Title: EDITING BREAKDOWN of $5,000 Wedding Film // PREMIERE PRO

Hey guys, my name's Alston. I'm a self-taught videographer based in the San Francisco Bay Area, and today we're going to be checking out my $5,000 wedding film shot in Geyserville, California.
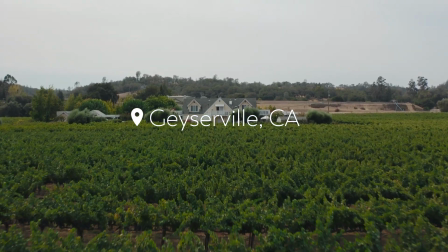0:09 I'll be walking through the entire project timeline on Adobe, commenting on the edit and how everything was pieced together. All right, let's check it out.
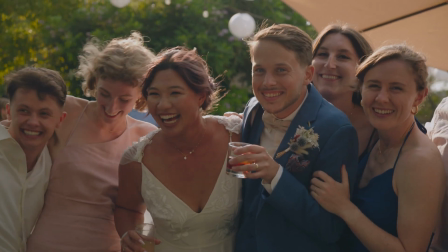Alright, so before we get into this, I do want to mention that the full video is in the description below. I'll also put a card up here if you want to watch it uninterrupted because I'm going to do a lot of pausing and commenting over the video. But anyways, here are the details to the wedding video package. And now we're going to get into Cassandra and Mikey's wedding film.
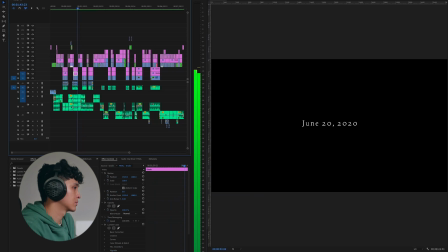0:43 Now, by the power vested in me by the state of California and by universallifechurch.org,
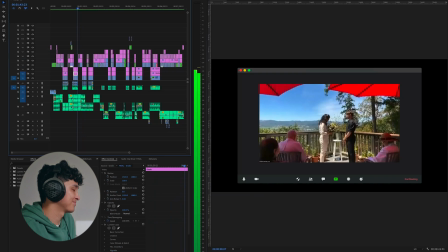0:50 I now pronounce you husband and wife.
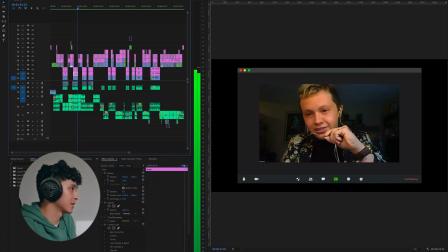0:53 So yes, they officially married during the pandemic and did a viewing over Zoom, so I wanted to add that in.
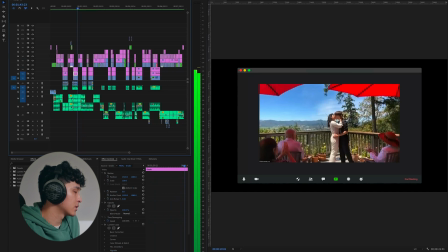1:01 And that brings us
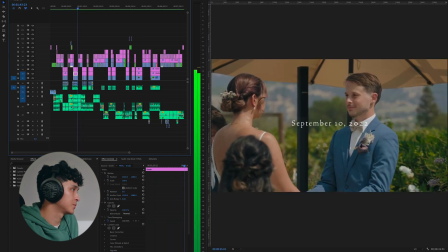1:05 here.
Catching the light from the window, looking up, you were driving slow.
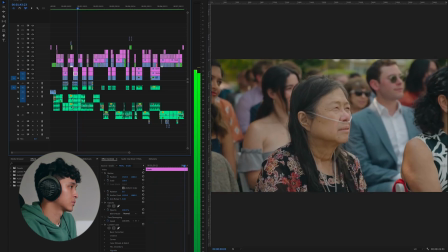1:10 I can see through it all with my eyes closed. We were never meant to be alone.
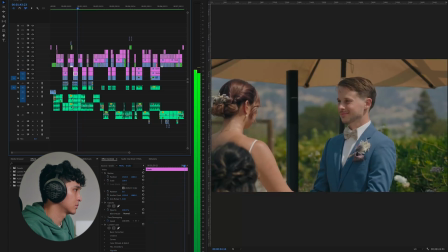1:16 Needed remembering I'm not on my own.
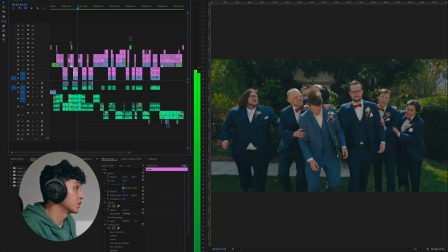1:23 So when editing, I actually try to finish the main story first, and any unused B-roll can be used in the montages, like this one.
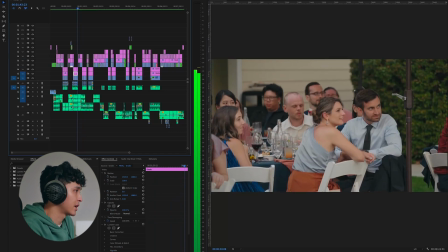1:31 I want to welcome everyone.
I appreciate added in some speeches.
In attending today.
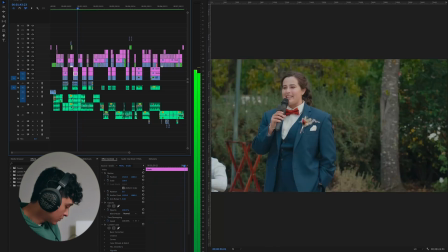1:36 Thank you very much. If we could just toast to the happy couple to many years of happiness and warmth.
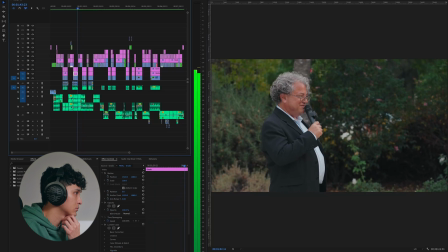1:42 I really hope you have a really great marriage and really great life together. To a life full of yes.
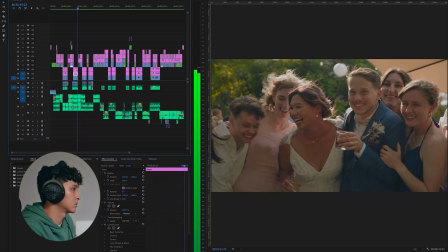1:54 Let's keep it simple.
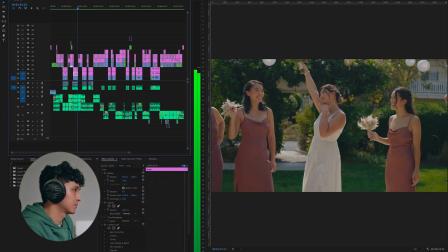1:57 More montage leading up to nice drone shot right here.
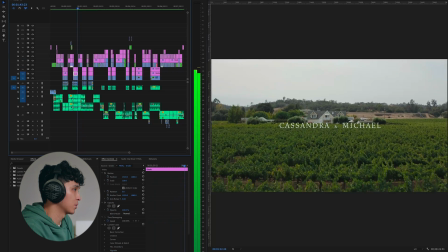2:04 I don't think I mentioned this before, but the name of the venue is Geyserville Inn.
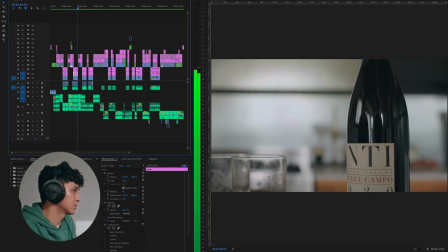2:08 Fun just about this morning is to see this transformation with my friends and I, and just with myself too, of
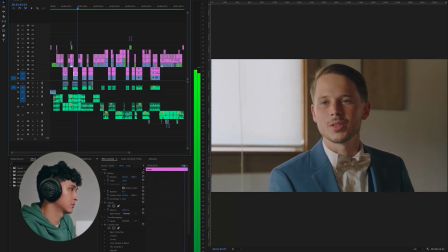2:17 that it can be a surprise for Cassandra too when I show up,
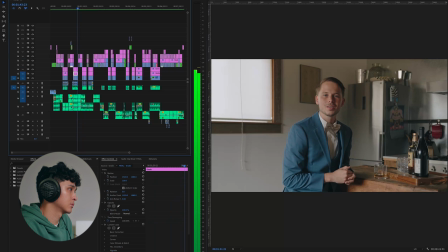2:22 and our whole crew is going to be looking so good and so like ready for the big day.
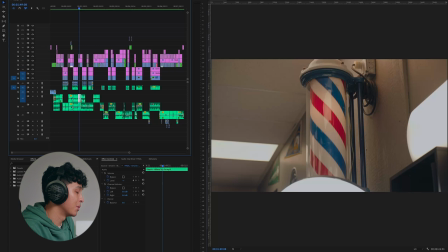2:32 All right, so you could already start to see the structure. Montage leading to the getting ready portion of the day, and it was really nice to have a talking point from Mikey that guides us to that part of the story. And this is really cool.
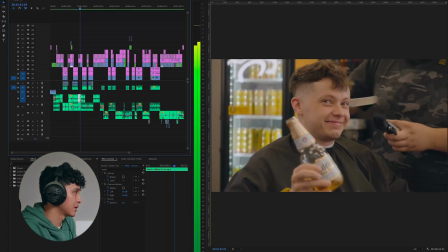2:44 They had their hair cut in the morning.
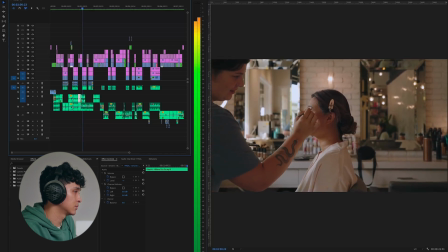2:51 Over to Cassandra.
Really, today, it is what it is, and it'll go how it goes.
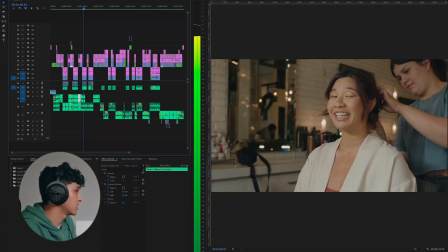2:57 And same thing here. She's saying what's on her mind.
That we did do will pay off. And all the nights of waking up at like 3 a.m. being like, oh my God, the table arrangements or something like that.
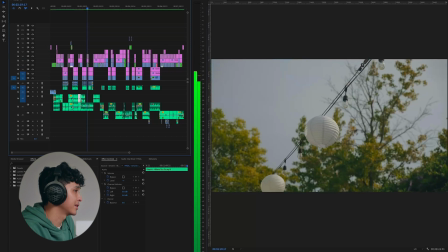3:09 I think it really is all coming together.
Again, saying what's on her mind. In this case, it's the decorations, so perfect opportunity to throw that in there.
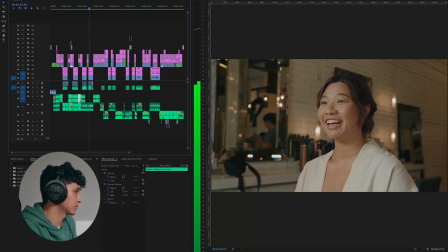3:17 It's been a long time since you've had a haircut that wasn't done with me, that wasn't botched. So I am very excited to see you in your fresh cut. And I don't know, in your suit, the cute little pocket square. They're really good. Don't be late.
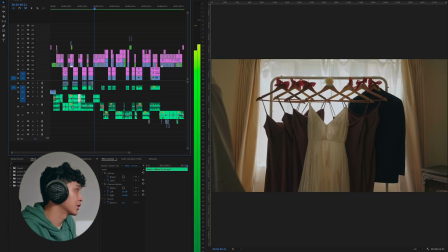3:36 So again, just letting the dialogue guide the story. And here I'm relying on the music to get us through the rest of the getting ready shots.
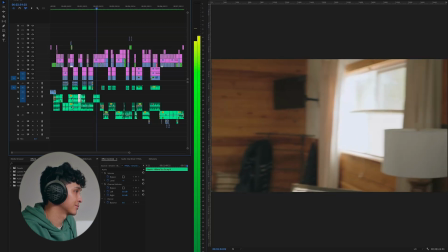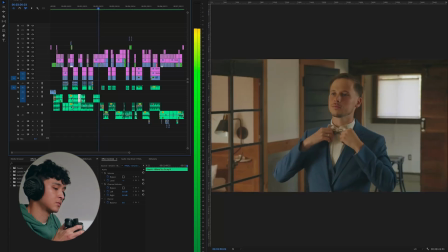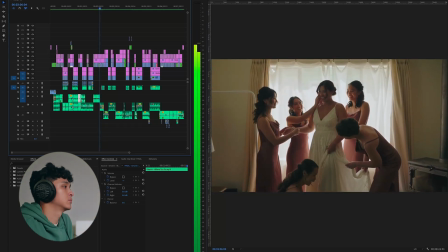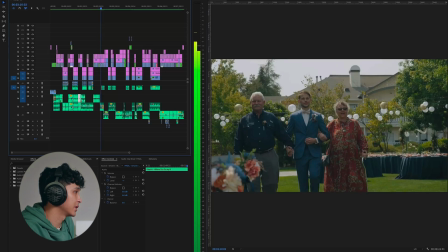4:03 Now leading to the ceremony.